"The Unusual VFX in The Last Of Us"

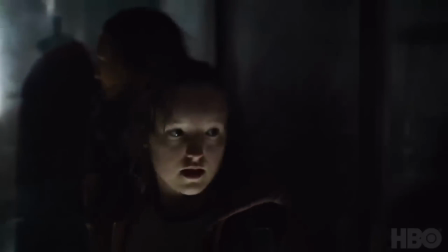0s
Being a series about a post-pandemic apocalypse, you kind of expect The Last of Us to have a ton of visual effects.
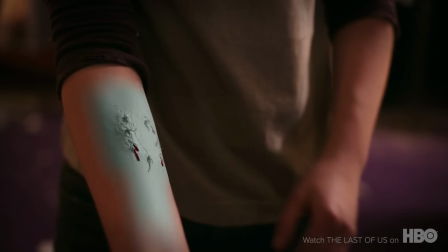6s
And you'd be right, but some of those effects were probably not quite those you'd have imagined.
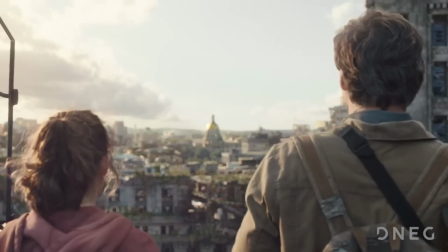11s
Now obviously, digital matte paintings were necessary to extend or replace backgrounds to create this post-apocalyptic world,
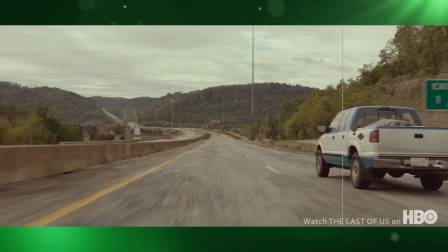18s
and roads had to be made to look poorly maintained and overrun by nature.
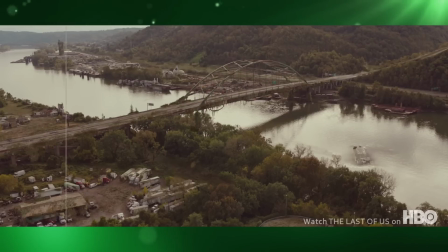23s
Infrastructure had to look tired and weather-worn, buildings had to look abandoned and corroded,
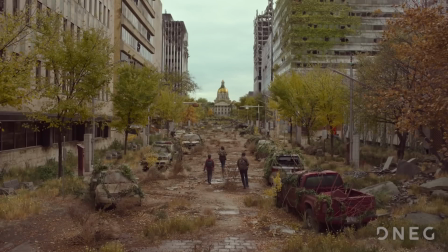29s
and plants had to look like they were reclaiming what was once theirs. And of course, modern-day items had to be removed as well.
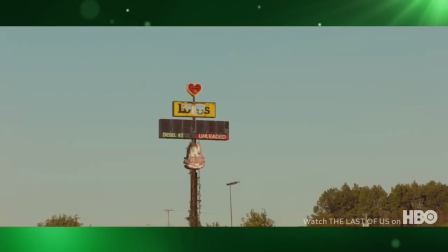37s
Signs had to be removed or made to look damaged. Bridges had to look unusable.
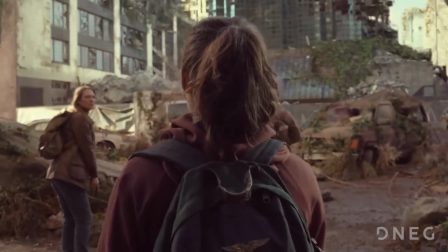42s
In short, decomposition and abandonment had to be woven into almost every shot.
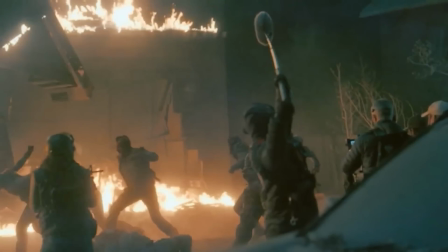47s
And up to here, it's all fairly run-of-the-mill. But it turns out that even though, through the use of practical effects,
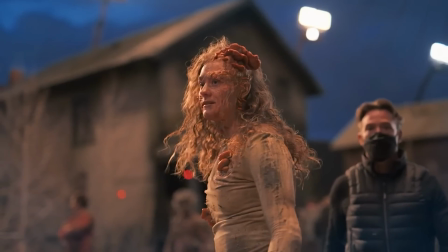55s
prosthetics, and clever location selection, the filmmakers attempted to do everything practically due to aesthetics,
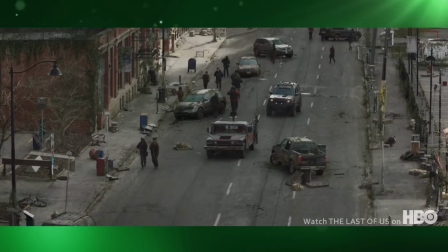62s
technicalities, and just plain bad luck, they still had to use digital effects.
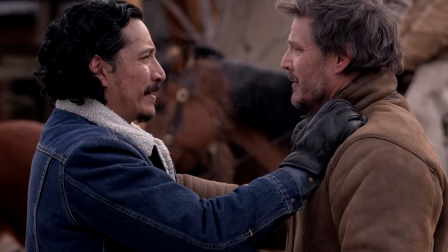69s
To shoot the scene where Joel finds his brother Tommy in a village filled with survivors, they wanted it to be covered in snow,
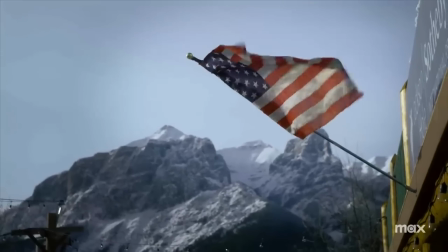75s
so they picked Canmore in Alberta, Canada, a place known for its prolific snowfall.
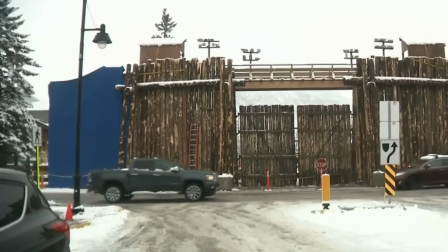81s
But when the team arrived at the location, there was very little snow.
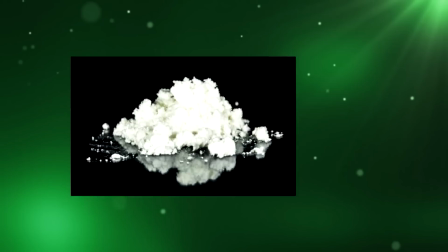86s
This was especially devastating because they couldn't use fake snow, paper, or dolomite, because it would affect the natural environment.
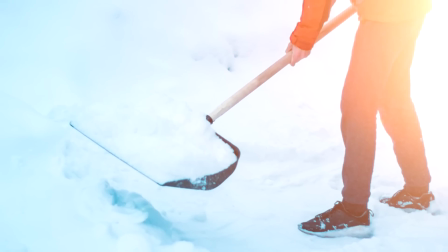93s
So the production team had to collect real snow, which had built up in drifts around the town,
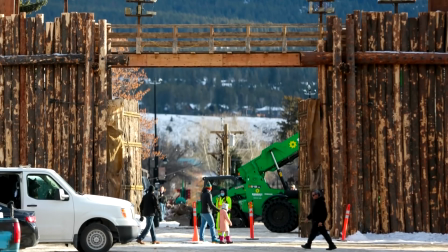98s
and move it in 350 dump trucks to cover 10 city blocks.
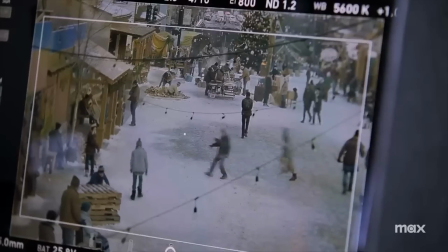103s
Then all this real snow had to be spread about, dressed, and blown everywhere.
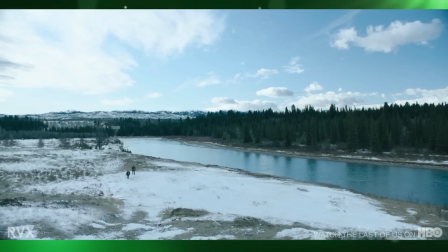108s
But even though they tried to use real snow wherever possible, it just wasn't enough.
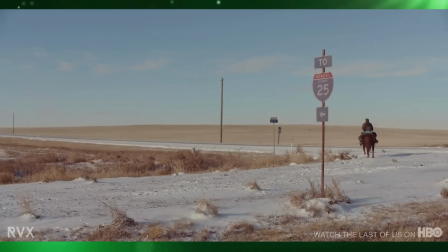113s
So for Joel and Ellie's journey to Colorado, additional CG snow and digital dirt and debris had to be added to the existing snow,
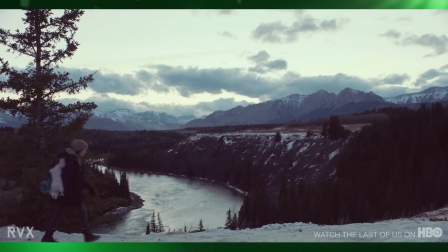122s
in addition to the color grading to give the shots a colder feel.
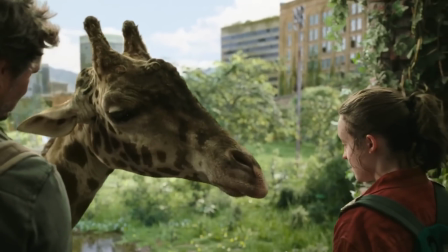125s
To recreate the iconic giraffe scene, they actually used a real giraffe,
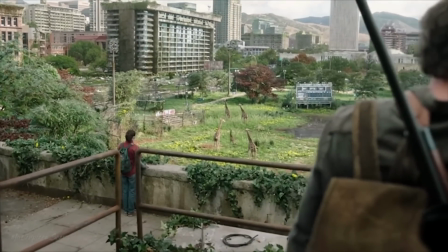131s
but for the establishing shot, in order to allow them to be able to direct the action, the giraffes had to be CG,
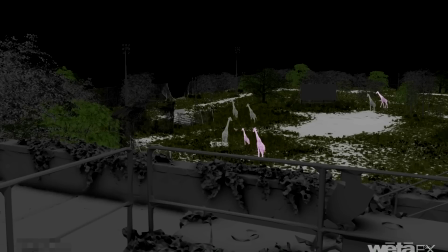138s
and even when they were using the real giraffe,
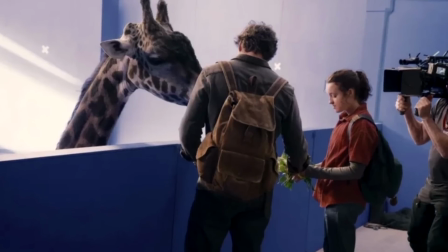140s
they still had to set up a blue screen wall at the zoo where the giraffe was in order to control how far it could move its head.
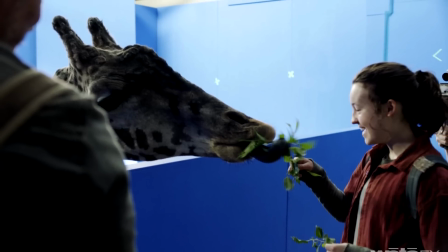147s
Because of this, the giraffe's body and neck had to be recreated later digitally.
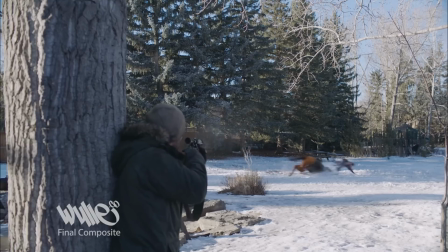152s
This was also true for the scene where Ellie shoots the horse.
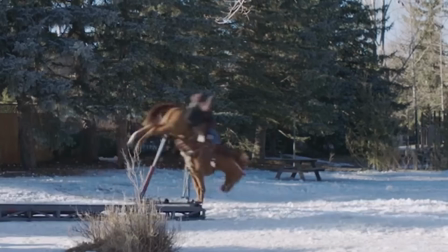155s
Even though they built a practical horse to accomplish the stunt, in order to have it fall and get its legs to move convincingly, it had to be replaced with a digital one.
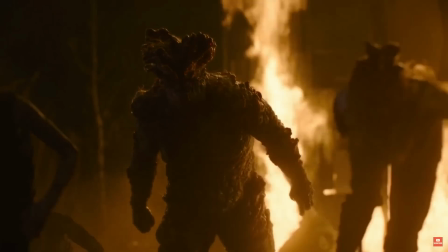164s
But perhaps the most unexpected use of VFX was for the infected themselves.
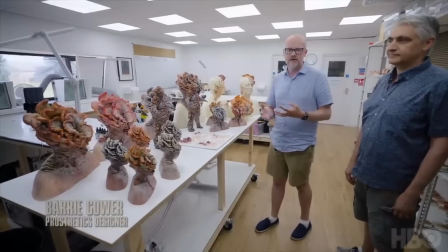169s
Barry Gower and his team at BGFX worked to create the infected characters.
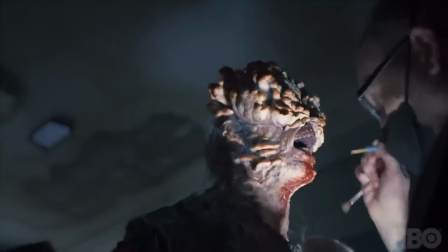174s
Starting with concept artwork from the original game, they made prosthetics for each stage of infected characters and a full body suit for the bloater.
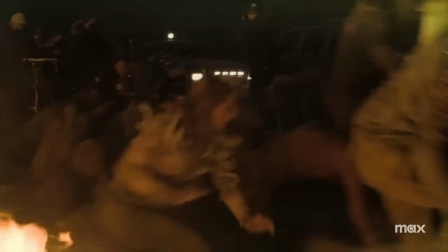181s
The bulk of this work was for the cul-de-sac scene, where, over 8 days, they had 60 characters in prosthetic makeup, plus the bloater.
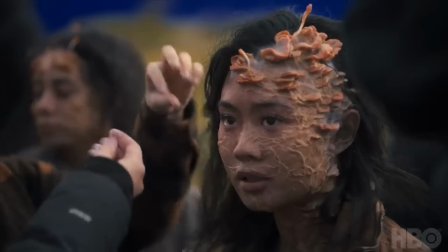190s
Because the prosthetics were all made out of silicone, every single day they needed to be removed and destroyed with mineral oil.
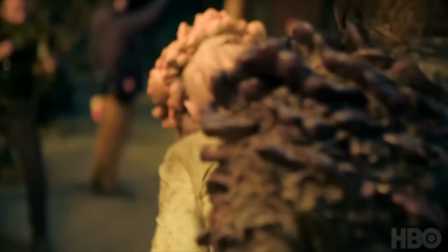197s
The following day, a brand new duplicate set of prosthetics were applied and painted to match exactly those of the day before.
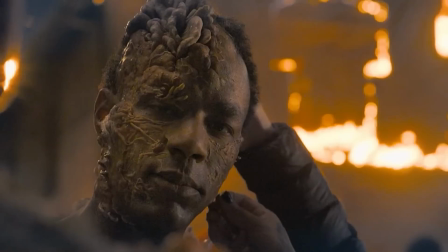205s
But once again, even though they did as much as possible practically, they still had to use digital effects.
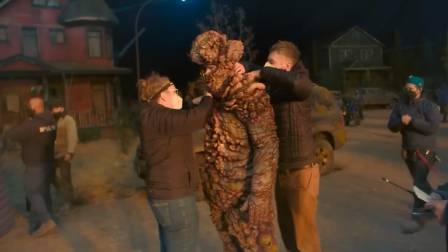211s
The practical bloater suit was hyper-realistic, but it was also cumbersome and heavy too.
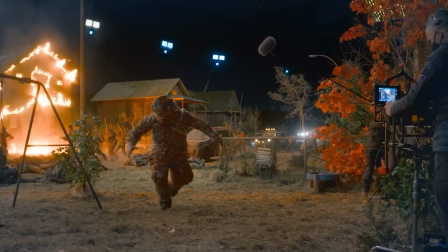216s
So not only did it bounce and wobble in an unconvincing manner, but it also impeded the actor from moving in a convincing way.
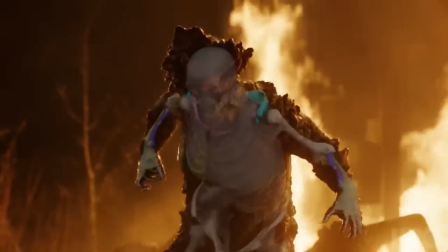223s
So the bloater suit had to be scanned and then recreated digitally using the actor's mocap performance to aid animation.
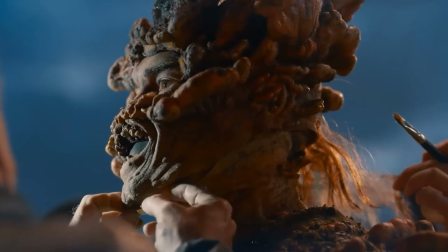231s
The clicker prosthetics were designed to fit over the actor's head, but they couldn't look like a helmet.
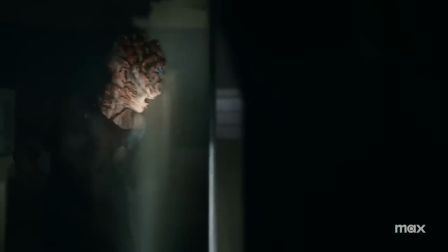237s
While they achieved this for the adult clickers, due to proportions, the child clicker,
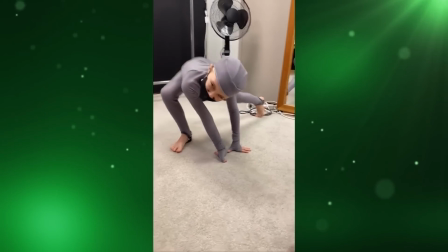242s
which was played by 9-year-old gymnast Skye Newton, just looked like she was wearing a helmet.